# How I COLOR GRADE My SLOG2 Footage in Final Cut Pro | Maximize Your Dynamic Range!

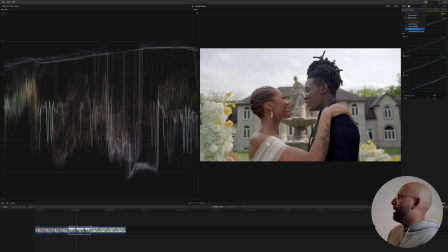And I'll add a color wheel back in, and again I'll go to the mid-tones, and I'm not saying this is gonna work, but I'm just gonna try it out just to see what happens. And no, I don't like it at all, so we're just gonna leave this as is.
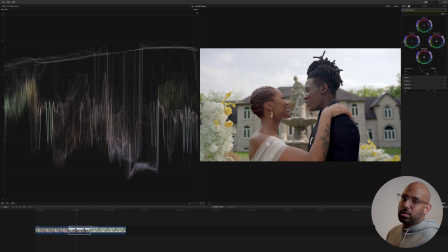I might come back in and maybe play with the skin tones a little bit more, but for the sake of the tutorial, this looks good to me, so I'll just go back and turn off the effects,
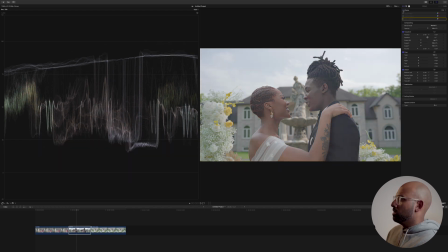turn on the effects, and you guys can kind of see.
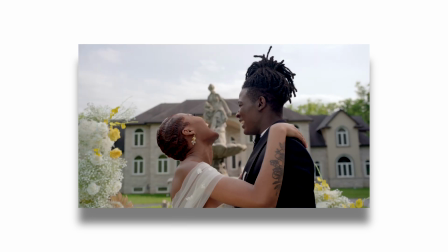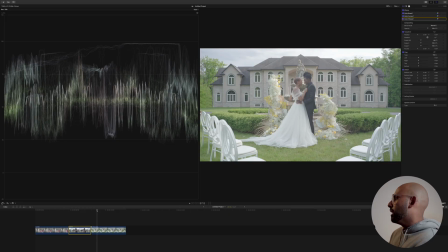And finally, the last clip we have here, I actually did some work on it on the far left side of this giant mansion that they're standing in front of right here.
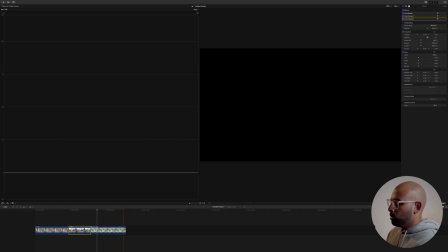I don't know if you can tell if I told you, but there was actually a car there,
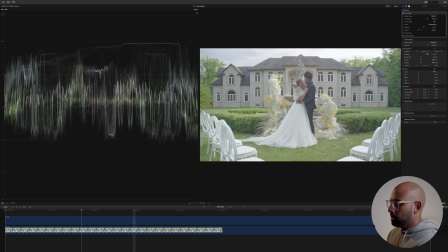so I compounded this clip to kind of show how. So there's the car, and then I just kind of layered. I'm sure you guys have seen that tutorial before, but again, it's just the same way I've been color grading.
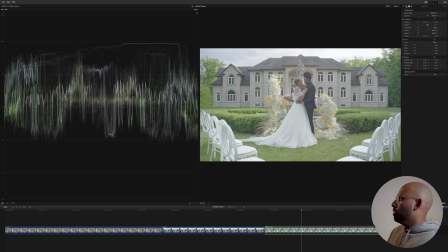I look at my video scope, I go into my exposure tab under the inspector,
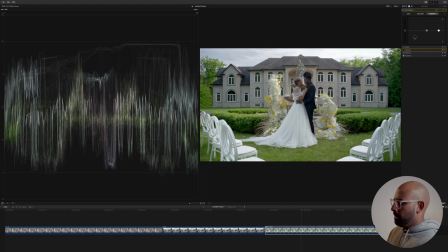I drop down the blacks, and you know what? You know, the rule of thumb is to not go down below zero, but hey, it's your footage and it's really up to you how you want to push it. Doesn't make it wrong that you're going past zero. So I bring my blacks down like that.
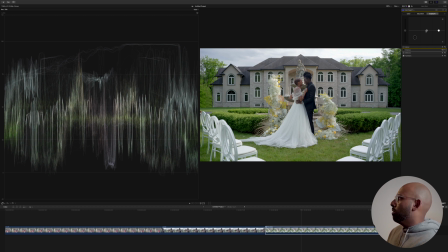I'll boost the highlights just a bit,
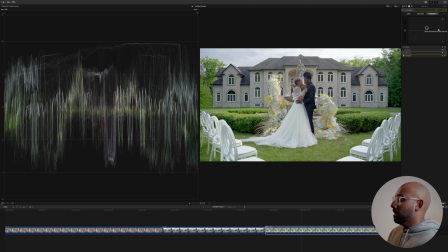I like that a lot. Just off the bat, I really like that a lot. I don't know if I should even move the highlights at this point. I'll move them a bit. Actually, I'll keep it like that. And bonus tip, this is something I like to do in order to really make something pop.
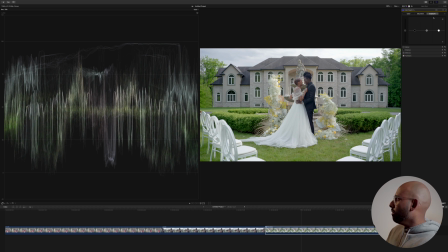So I'll go ahead and I'll add another color board, and I will create a I'll create a shape mask. And if it's a couple, or you know, a single bride, and we really want,
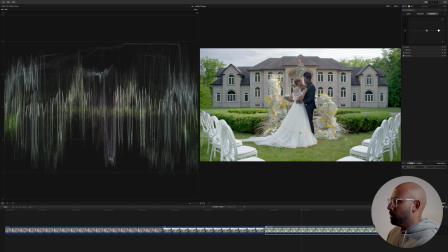or even, you know, if it's a building or something that we really want to highlight, that's exactly what we're gonna do. So you create that shape mask, and you wanna bring the inner circle,
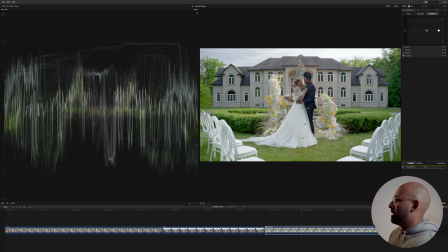you wanna shape the inner circle the best that you can to the subject, and then you can kind of just the outer circle, you can kind of just expand as much as you want or to your desired look.
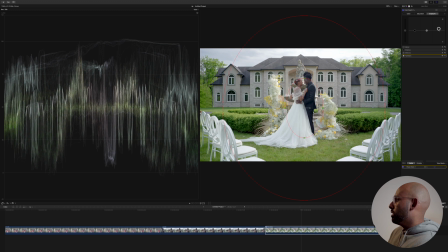And then what I'll actually do is I'll just boost the highlight, and I'll boost it probably by
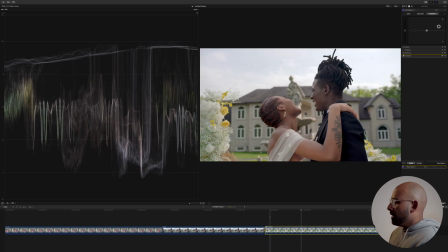25, maybe even 30%. And then hopefully I don't get confusing here,
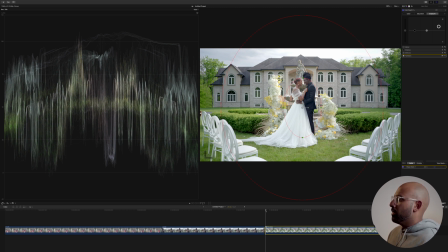but my subject in this particular shot, they're standing in one place, so I can probably just leave I can probably leave the mask alone. But just because I'm just a little bit of a perfectionist, what I'll actually do is I'll create a keyframe at the beginning of this mask,
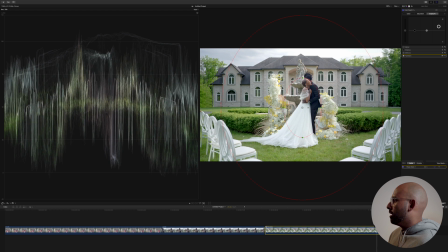and I will actually track them. So I think she's moving, I think that's the furthest she'll move. I'll bring the mask over here. Perfect. And then we'll go all the way to the end of the clip, and then just bring that mask right back.
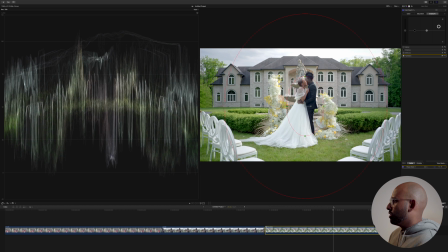And now it should move with them. Nice. Beauty, beauty, beauty, beauty, beauty. I like that. And if you wanted to take this another level, you can go on the outside of this mask and then lower those midtones.
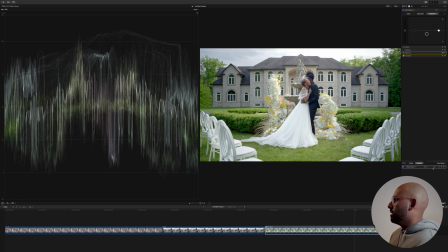And then, I don't know if you guys can tell, but you're really getting, it might be difficult to tell here, but you're really getting a good highlight on this particular couple of this shot.